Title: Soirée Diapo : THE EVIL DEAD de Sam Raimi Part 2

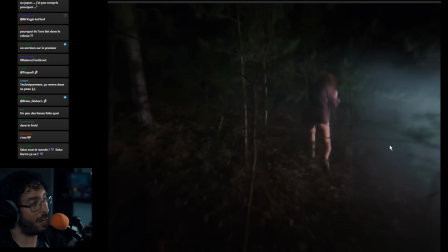4908s
était plein de sang elle s'est donné du mal, elle arrête pas de tomber dans cette séquence là,
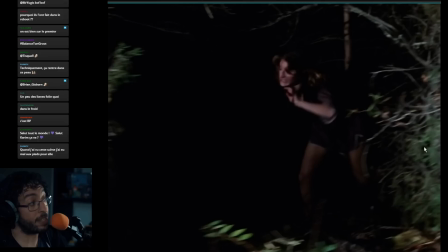4912s
c'est quelque chose de super éprouvant et ça a été hyper hardcore c'est une des séquences qui a été compliquée et en vrai, il n'y a personne sur ce tournage qui ne s'est pas blessé ce qu'expliquait San Rémi c'est que tout le monde s'est fait parfois hyper mal et à des degrés même parfois vraiment dangereux. Parce qu'encore, là, elle a pris cher de ouf, mais j'allais dire que c'est des blessures superficielles.
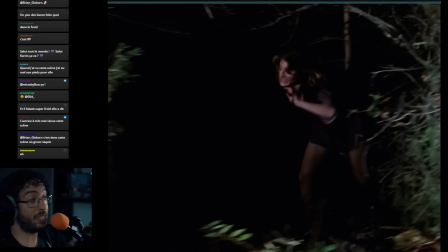4932s
Elle n'a pas eu de truc sur le long terme. Bruce Campbell, il s'est ouvert la jambe au point qu'il disait qu'il y avait un trou purulent où il dégoulinait un sang noir pendant hyper longtemps à cause du latex qui a été arraché d'une des fausses blessures qu'il a eues.
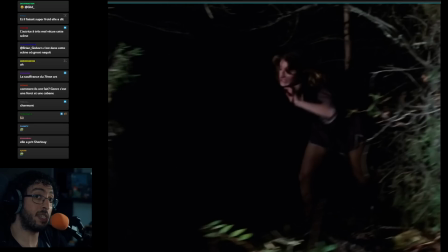4949s
Apparemment, il a dit que ça a dégouliné pendant des semaines, ce truc-là. le frère de Bruce Tappert je crois, si je ne m'abuse s'est cassé la gueule dans un fossé apparemment il a passé la nuit dans une baignoire à transpirer,
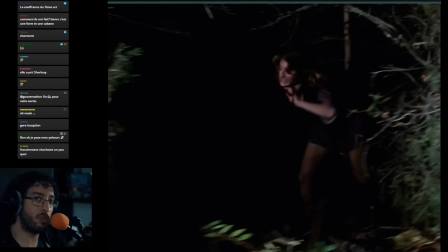4962s
il voulait pas aller chez le médecin donc il a passé la nuit à transpirer t'as peut-être fait une commotion et tout, c'est hyper chaud des blessures dans tous les sens, Sam Raimi s'est éclaté, tout le monde s'est éclaté tout le monde a eu mal en fait, tout le monde est rentré vraiment avec des blessures plus ou moins graves voilà, ce qui se ressent complètement dans le film en fait
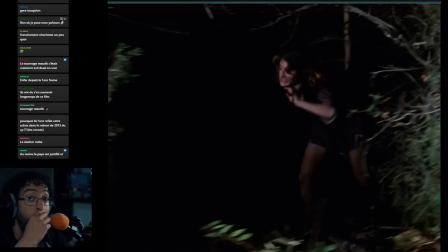4978s
et ce qui fait partie aussi, c'est horrible de le dire de la qualité hyper violente et hyper brutale du cinéma. C'est-à-dire que comme dans, par exemple, les productions de Jackie Chan à l'époque, c'est que les mecs tombent, ils tombent. Ils tombent sur des escaliers, ils tombent sur des escaliers, ils sont un peu protégés et tout, mais ils tombent et ils ont mal.
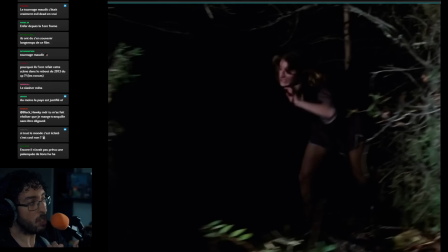4994s
Et tu le ressens en fait, que tout ce truc-là participe à la sensation d'urgence et de flip que tu as dans le film. Pourquoi ils ont refait cette scène dans le reboot de 2013 ? Écoute, après, c'est pas...
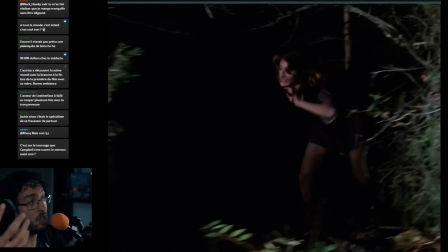5013s
C'est une scène, tu peux... Ça a du sens en quelque sorte, parce que le personnage se fait... L'idée, c'est de dire que... En fait, il y a une représentation du mal dans Evil Dead, qui est que le principe du mal dans Evil Dead repose sur la cruauté.
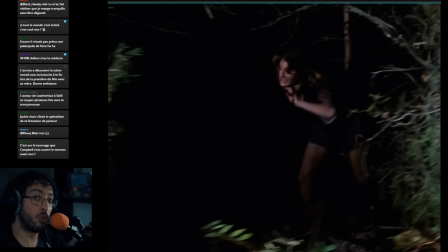5028s
Donc l'idée, c'est de torturer psychiatriquement les personnages. C'est ça le principe de fond de comment fonctionne le mal dans Evil Dead. Par conséquent, tout ce qui est traumatisant et hyper violent, ça peut avoir du sens. Là, l'idée, c'est simplement que Sam Remy a dit qu'il regrettait la scène parce que son but, c'était de faire peur, c'était pas de doutrer en fait, c'était pas,
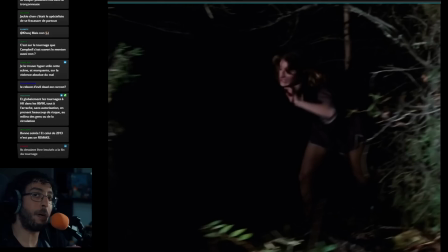5046s
parce qu'il y a des gens qui ont considéré ça comme quelque chose d'agressif idéologiquement quoi, et du coup lui dit, non moi c'était pas mon but en fait, moi c'était de dégoûter et de faire peur, mais pas de faire sortir du film de façon métatextuelle en fait, c'est-à-dire qu'il voulait que tu restes dans le film et que tu sois dégoûté et que t'es peur,
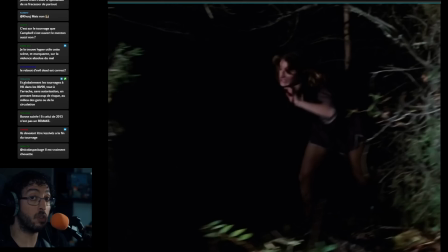5060s
pas que tu te poses des questions sur l'idée de la représentation de la violence et des violences sexuelles au cinéma, donc du coup, pour lui c'est un acte manqué en fait, après Fédé Alvarez du remake encore, donc je ne pourrais pas vraiment réfléchir à pourquoi.
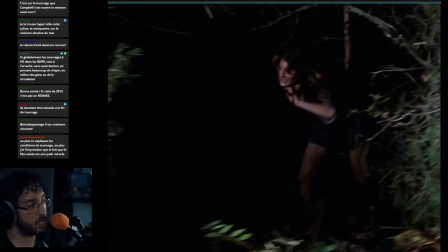5075s
Mais en fait, scénaristiquement, c'est cette séquence-là qui contamine le premier personnage, qui ensuite devient le premier monstre.
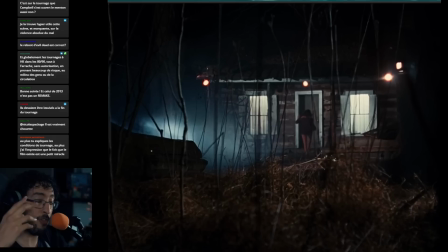5082s
Là, il y a quelque chose, du coup, on reprend cette idée juste après de la vue subjective de la force, qui poursuit le personnage. Donc là, c'est très étrange, parce que désormais, la force est visible. Qu'est-ce que voient les personnages ? On ne sait pas. Ça ne sera jamais décrit par aucun personnage, et en fait, en tout état de cause, ils voient probablement un cadreur.
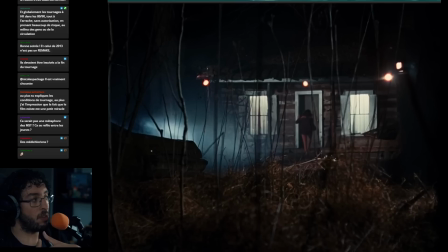5100s
Juste, je vais revenir sur une considération technique pour vous dire à quel point le truc est tourné à l'arrache de façon créative. C'est que du coup, l'idée, c'est de créer ce qu'ils ont appelé. Je crois qu'ils ont appelé ça Haché Kikam, mais je ne suis même pas sûr, mais on s'en fout du nom de leur procédé.
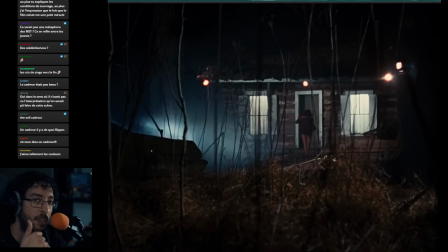5116s
C'est juste l'idée, c'est qu'ils voulaient quelque chose qui poursuive les personnages dans la forêt. Une caméra rapide, mais où tu vois quand même quelque chose. Et ils se sont très vite rendus compte que si tu prends une caméra à l'épaule et que tu cours avec, vas-y, c'est Gerbotron to the max. C'est Gerbotron 5000.
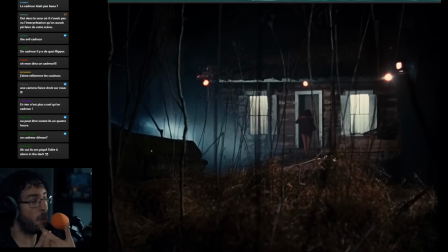5131s
Du coup, tu as la caméra qui tremble et tu n'as pas cette dimension un peu fluide qui pourrait être associée au côté un peu planant d'un esprit abstrait qui cavale. Sauf que, évidemment, il est hors de question pour cette équipe-là d'avoir accès à une Steadicam. Ce n'est pas du tout d'actualité.
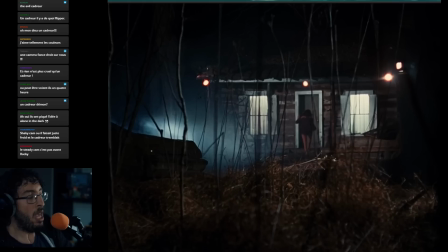5147s
C'est-à-dire que la Steadicam, c'est réservé à des productions qui ont des budgets qui ne sont pas de cet ordre-là. Par conséquent, comment faire ? Et puis, en plus, à mon avis, la Steadicam n'aurait pas donné le même effet, aurait donné un effet moins intéressant.